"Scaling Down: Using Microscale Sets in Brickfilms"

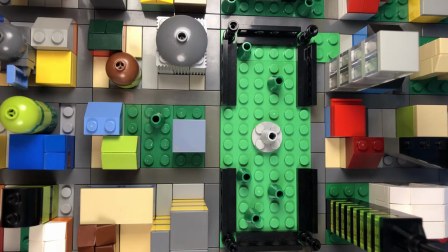0s
Hey everybody. First of all, I hope everyone is staying safe and healthy during these pretty troublesome times. The COVID-19 crisis is putting strains on many of us, myself included, but if there's a silver lining here, it's that I got a little more free time now, so I decided to pull this tutorial together.
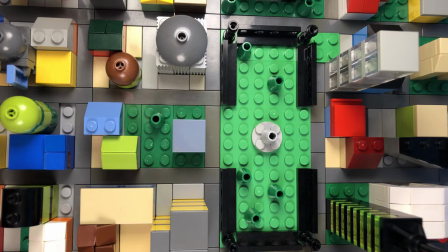17s
Today I'll be discussing the use of microscale sets in Brickfilms, why they're useful, and how to effectively use them in your animations. I'm by no means an expert on this, but I just wanted to share my observations with you because I know when I was starting out,
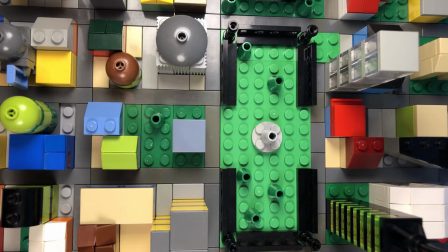32s
at least as a young animator, I never really played around with scale as much as I could have, and that's a shame because it can open doors for you as an animator. So, what do I mean when I say scale?
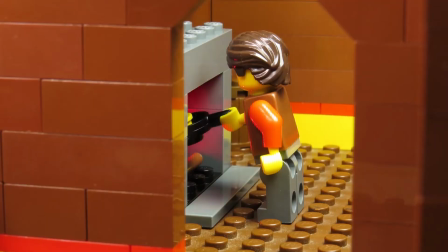45s
As Brickfilmers, we almost always base the scale of our set pieces on minifigures, which makes sense.
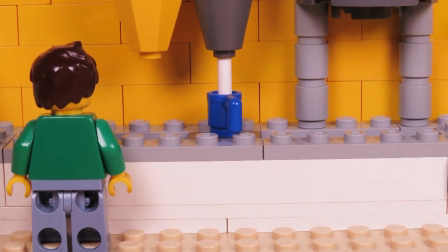51s
They're our main characters, of course we want to build a world to accommodate them.
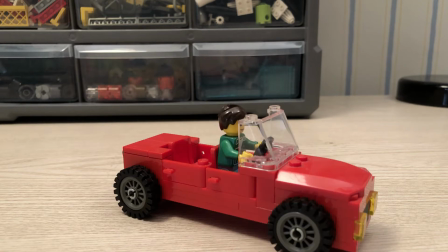56s
Everything from trees to doors to cars will be proportional to their height, more or less.
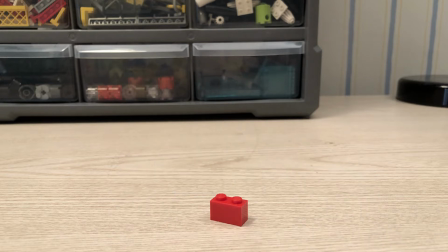62s
But what if we went smaller? There are plenty of reasons to downsize things, but above all else it will save you time and money.
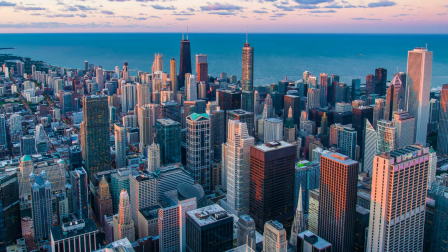71s
Imagine you want to set your story in a town or a city.
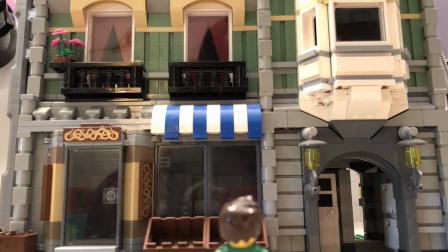74s
If you want all the buildings to be on the scale of a minifigure, well, it will take countless hours and probably thousands of dollars to set everything up.
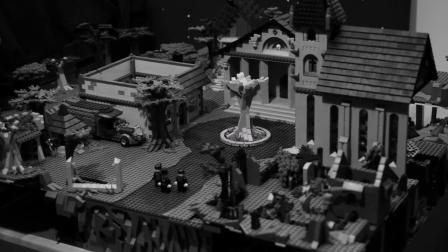82s
Don't get me wrong, plenty of Brickfilmers go that route, and that's fine. But in some cases, it is much easier to take things down to the micro scale. In fact, sometimes you don't even have a choice. If you want to show, say, the entire Earth, there's no way you can build that on a minifigure scale.
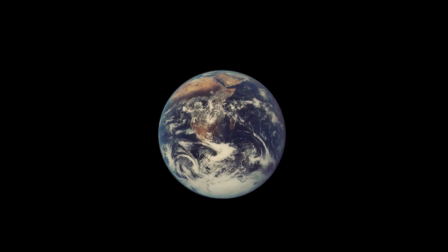100s
Inevitably, it's going to have to be much, much smaller.
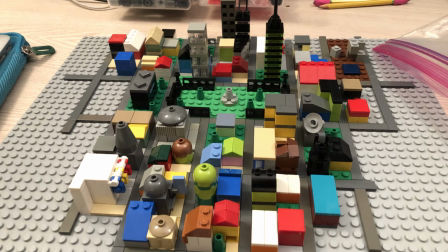104s
Now let's examine a set piece for the upcoming second episode of The Adventures of Tyler and Henry. This is Greenville, the hometown of our protagonists, and as you can see, it's rather small, easily fitting on a single gray base plate.
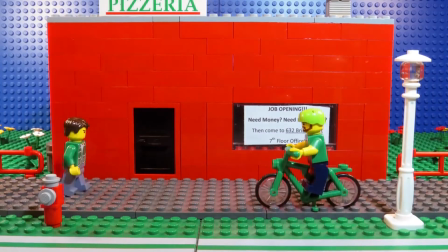119s
We've seen glimpses of this town before, most notably in Quest for the Framestone,
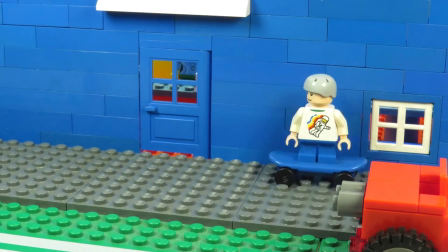124s
but here I needed to show a bigger slice of their world than we've ever seen before. The final shot I captured ended up looking like this.
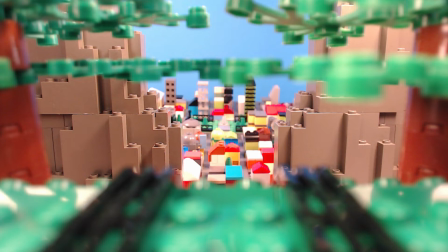133s
Pretty neat, huh? Notice the trees in the foreground are on a minifigure scale, but the town in the background obviously is not.
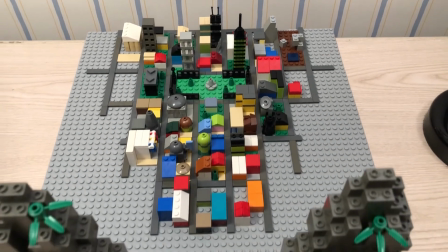140s
A few notes about this setup. First of all, as I've stated before, you should only bother building what is going to be in the shot and nothing else.
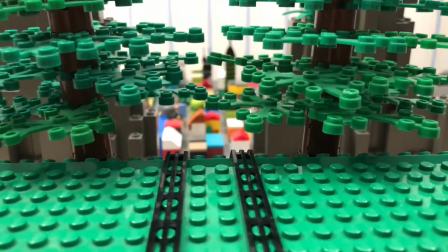149s
The town was laid out to accommodate one angle, and the placement of the mountains on either side was very, very intentional.
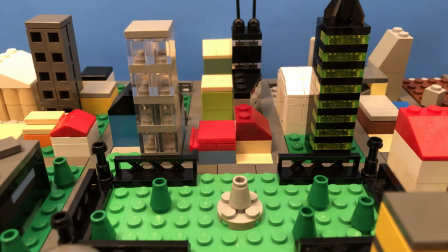157s
The buildings are pretty simple, some of them just being basic squares. I tried using as many different colors as possible to make the scene more visually interesting.
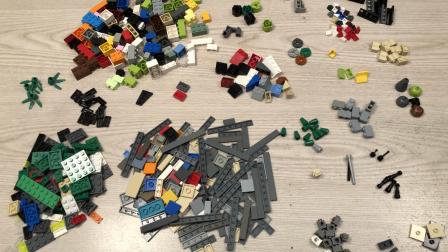166s
In the end, this is all it took to make the town, so even a modest Lego collection can produce some believable micro-scale sets.
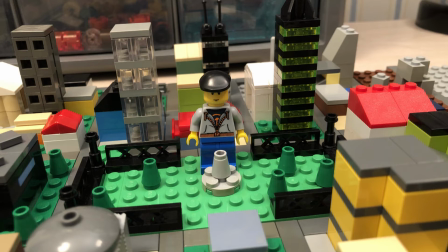175s
One problem with scaling down is that the illusion can be ruined if the audience sees elements that they are familiar with, like studs on Lego bricks. To prevent viewers from remembering they're looking at a tiny town, I did my best to hide these elements.
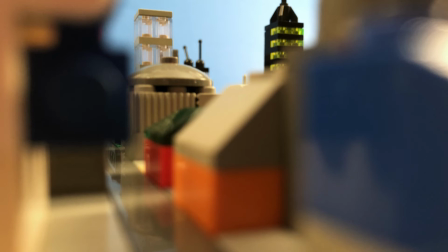189s
Throw in decent lighting and the right camera angle, and you can make a tiny set piece feel much bigger. As a final note, there's no reason you can't jump between scales or do a hybrid shot like the one I showed earlier.
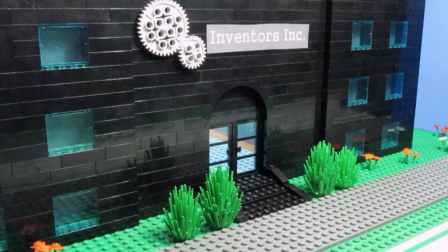202s
Here we have the familiar setting of Inventors Incorporated, which has now appeared in 3 of my Brickfilms, by the way.
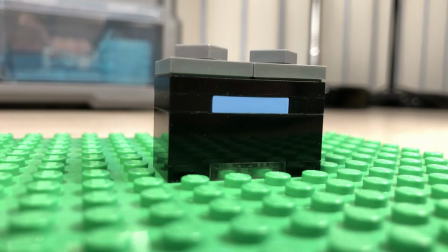209s
If I want to place it in my tiny town, I have to scale it way down while still keeping it recognizable. You will always lose details when you scale things down, which is a major drawback, so you have to decide what the identifying features of the building are and keep them, disposing of the rest.
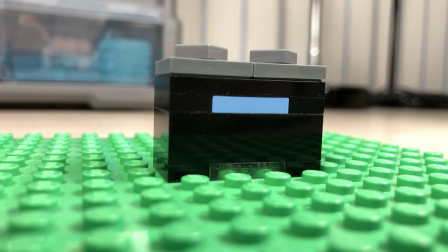226s
Remember, even if you do downsize things, the degree to which you do so is entirely up to you.
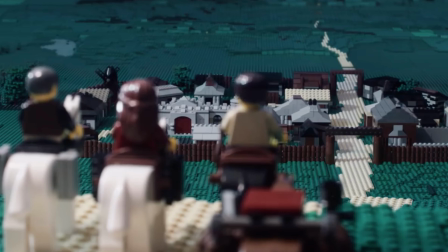232s
You don't always have to make things as small as possible, especially if you want to maintain more detail. These are factors you must weigh for yourself, and at the end of the day, the final call for how things appear in your Brickfilm is completely up to you. And that's it.